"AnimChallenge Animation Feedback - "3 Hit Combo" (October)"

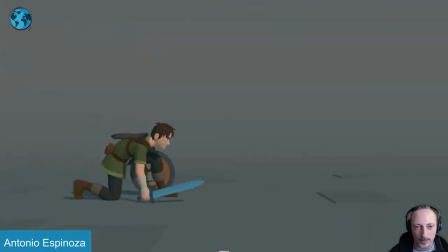1195s
it's very cool really good foley there whenever they land and one of my favorite things is this here that just sliding back from going down even pushing off this section of that sword here just kind of pivoting off over there but
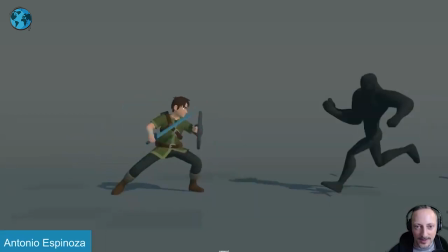1210s
you hear that sound it's so good I really really like the
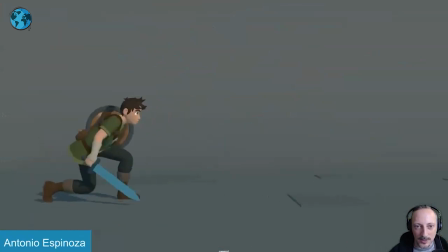1215s
sound effects in this also just the rhythm of everything it's
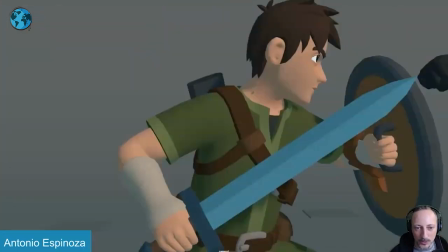1225s
basically what I tell my students a lot and sometimes if you watch my critiques I do this thing where if you take the sound off like I would do things which
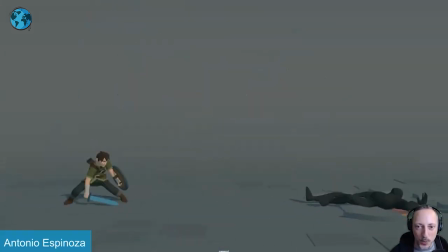1231s
it just adds rhythm and it gives me for me it's a frame of reference of when things are supposed to move but when you just listen to original sound here it
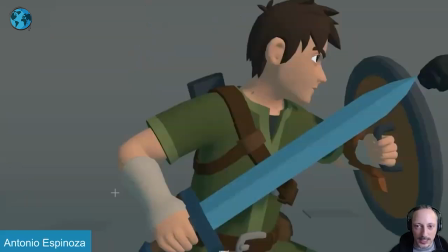1247s
just has really good rhythm again i'll turn this back off but it's just really really neat now right off the bat let me bring in actually that clip in a bit more because we can see you might argue tangent but it's frame one you will never see this but i do love right
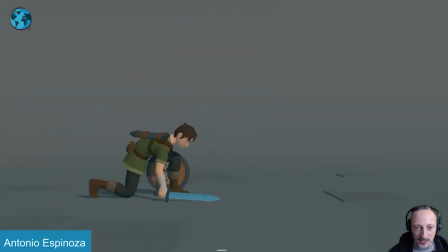1259s
off the bat we have this here whoa big reaction zoom out into this there's really good weight in this as we go back and i love love love the adjustments getting ready pushing down a little bit here with the sword hitting the ground and then going back up and I love that swing
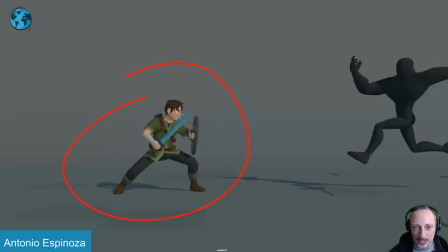1276s
on the sword going back I mean back forward into this into really nice clean silhouettes the only thing I would say is probably move that knee down a bit further and with a slight tilt up here on that foot mainly because it's something that if you watch my critiques you hear that a
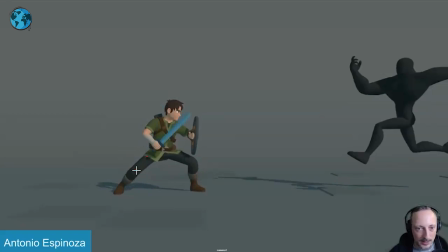1291s
lot I would bring the bend of a knee away either up or down whatever but if the knee is bending towards us or away
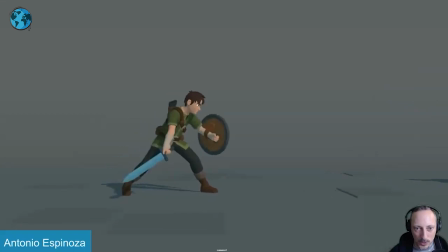1298s
from us to see the bend a little bit so we understand that's the structure even on something like this we understand the structure of the leg more and if you go into a full-on silhouette this just feels like a short leg that's the only thing i would say on this part but again i picked
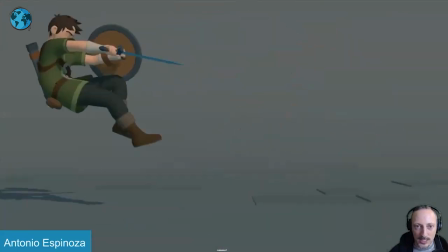1312s
this clip because it's really really good i love the posing i love the action i love it because like i said there's enough weight on that
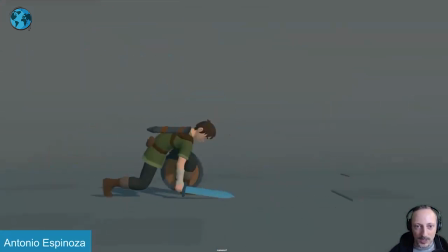1319s
hole it doesn't feel like it's rushed getting ready just enough where it doesn't have to you know hurry into this and rush through it it's a nice enough of a get ready and then go back in there
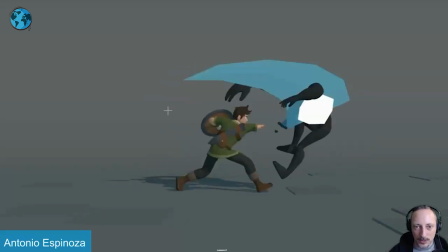1333s
on something like this i would probably keep that sort of bit long but you have it very long here and it's an in between breakdown there but this could
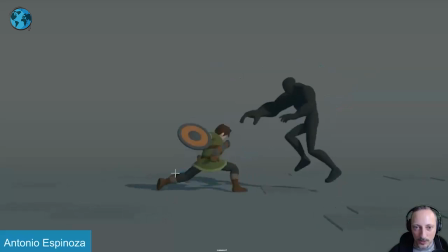1342s
be something where on that slash maybe that sword comes out here although it's a bit there but it's fairly clean you